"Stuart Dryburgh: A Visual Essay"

The person who's actually looking through the camera, I always like to say you're the first person to see the movie. Stuart Dryberg's journey to film began at Auckland University, where he studied architecture. For his senior thesis, Dryberg depicted the energy crisis in the mid-1970s through 16mm film.
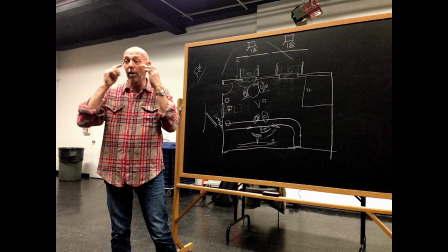17s
His film combined his growing passion for cinema with his enthusiasm for architecture, and the experience alone inspired Dryberg to become an editor.
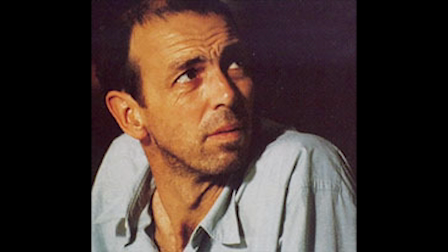25s
But, as many professionals do, Dryberg had to start at the bottom. He worked as a PA on several New Zealand-based films, and through those opportunities, he was able to work his way up to lighting. As if by overnight, Dreiberg was bumped to Gaffer, often spending time on set observing how different cinematographers approach lighting and framing choices. Dreiberg eventually sought out the role of director of photography.
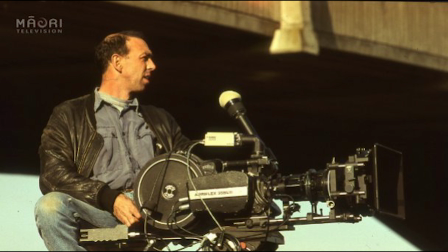47s
He spent his first three years as a DP working on commercials and music videos, but by the early 90s, Dreiberg's career began to take off.
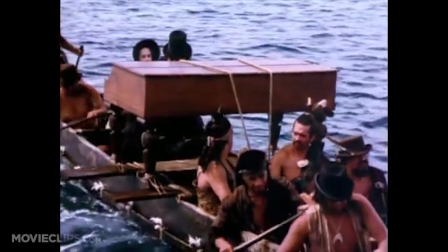54s
His breakthrough moment came in 1994 when his film, The Piano,
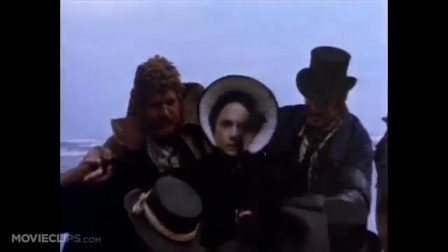59s
was nominated for Best Cinematography by the Academy of Motion Picture Arts and Sciences.
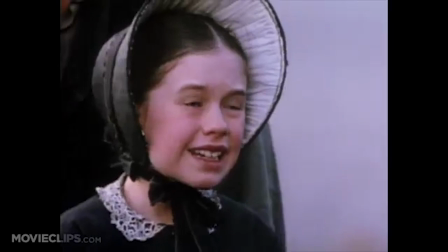64s
Though Dreiberg did not win the Academy Award, the nomination itself put him on the map. By the early 2000s, Dreiberg was shooting popular titles like Runaway Bride, Bridget Jones' Diary, and Kate Leopold.
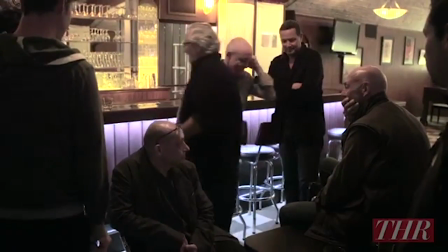76s
His workflow has remained consistent since then, and as of today, he has shot major production pieces like The Secret Life of Walter Mitty and The Great Wall.
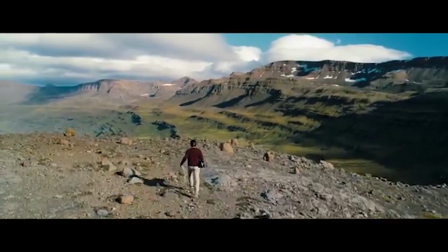85s
Looking at Dryberg's latest films, it is easy to see how his style is translated from one film to another.
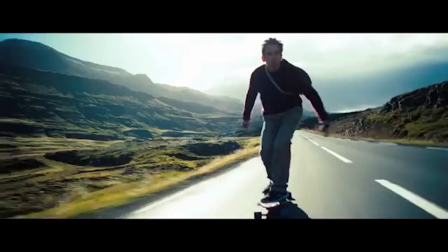90s
In both The Secret Life of Walter Mitty and The Great Wall, we see Dryberg using wide-angle lenses to subconsciously inform the viewer.
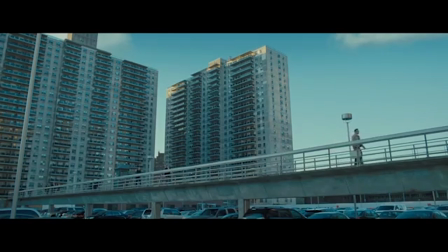97s
In this wide shot from Walter Mitty, we see Walter making his way across a bridge. Not only is this a wide shot, it is also a low angle shot. The two techniques combined reveal to the viewers that Walter has enough walking distance to spend it dwelling on his mistakes from that morning. And, more importantly, that Walter feels like he is just a small part of a very big world.
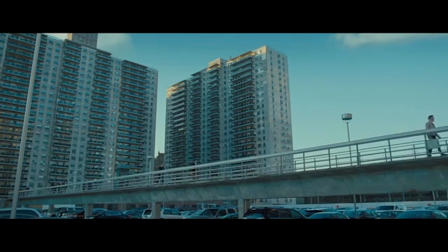117s
Just look at how tall those buildings are in comparison to his small frame.
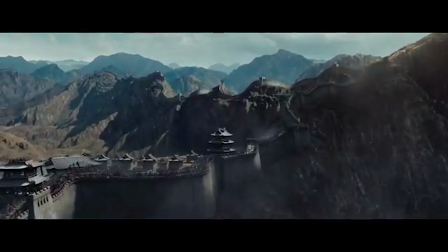123s
Similarly, Dreiberg uses wide angles in the Great Wall to introduce locations and characters to the viewers. Here we see the first shot of the film's focal piece, the Great Wall of China. First, notice how the clouds part as the camera pushes forward, almost as if we're entering a storybook world. Now notice how vast the space is.
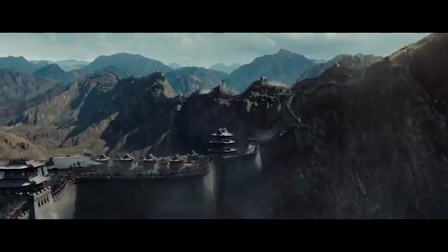140s
We see mountain ranges and a good portion of the wall, but if we look closer we also notice just how small and numerous the people look while traveling along the bridge. This tells us once more that the surrounding world is meant to be thought of as vast and unconquerable in this moment.
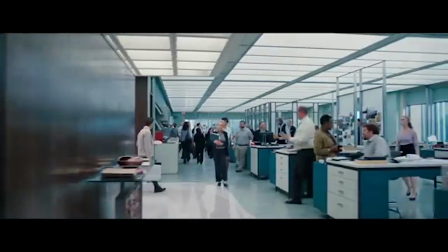157s
In Walter Mitty, Dreiberg is pretty straightforward when it comes to how and when he changes both the color palette and the camera's movement.
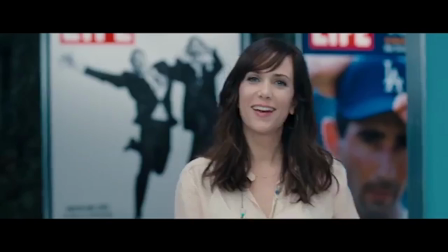164s
Notice in this clip how the coloring, while vivid, is still pretty monochromatic, leaning heavily on the blues and grays.
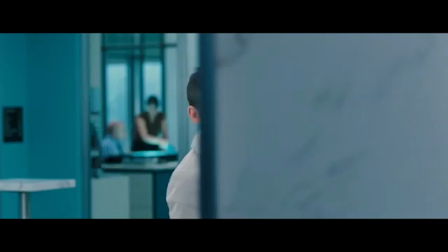170s
At the same time, the camera remains stagnant. Neither element changes as long as Walter is present-minded.
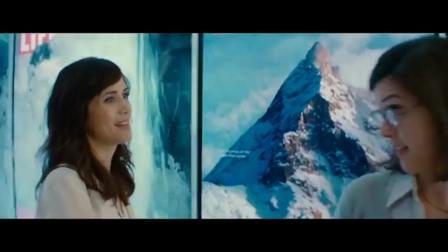176s
Now look at this. As soon as Walter begins to daydream, the contrast of the colors is greatly increased and the camera begins to move.
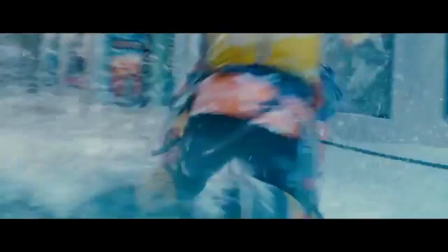184s
This symbolizes just how much more exotic and exciting Walter's fantasy world is compared to his average standstill life. Maintaining a photographic look to the film was very important to him. A lot of our inspiration was drawn from photojournalism, you know, from the Life magazine archives.
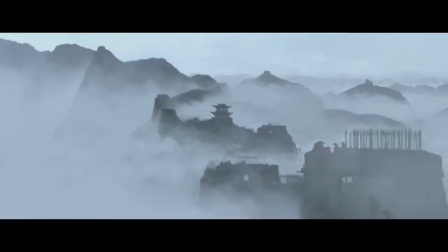202s
Unlike Walter Mitty, the Great Wall remains monochromatic throughout almost the entirety of the film. The only time significant color contrast is present in the film is in the opening scene,
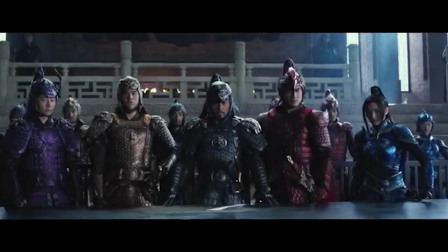211s
where we see our two main characters appreciating their freedom, and when the viewers are introduced to the different sects of the army.
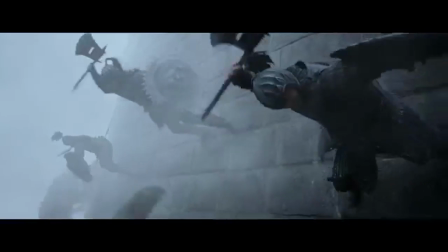218s
Dryberg's decision to keep a majority of the film monochromatic emphasizes the bleakness of war.
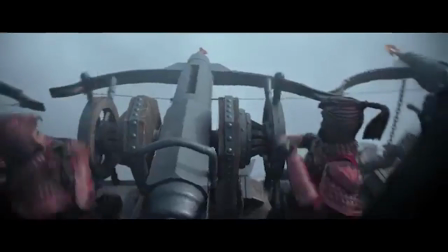223s
Wartime is cold, dirty, and careless. There's no time for color lest it be for strategy's purpose.
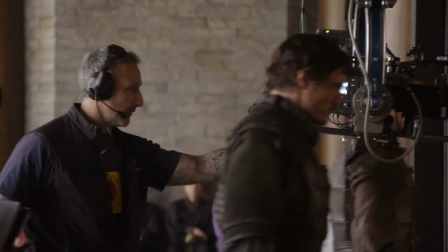229s
It is also important to note that the camera is almost always moving in the film. Again, this emphasizes the sporadic pace of war.
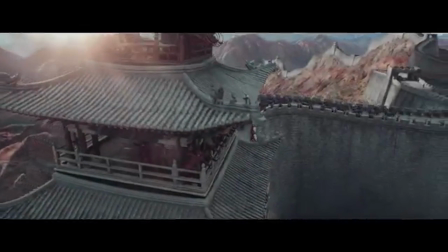237s
In this particular shot, the camera is attached to a jib and lands on a high angle looking down. This shot reveals that the army below is lesser than the army above.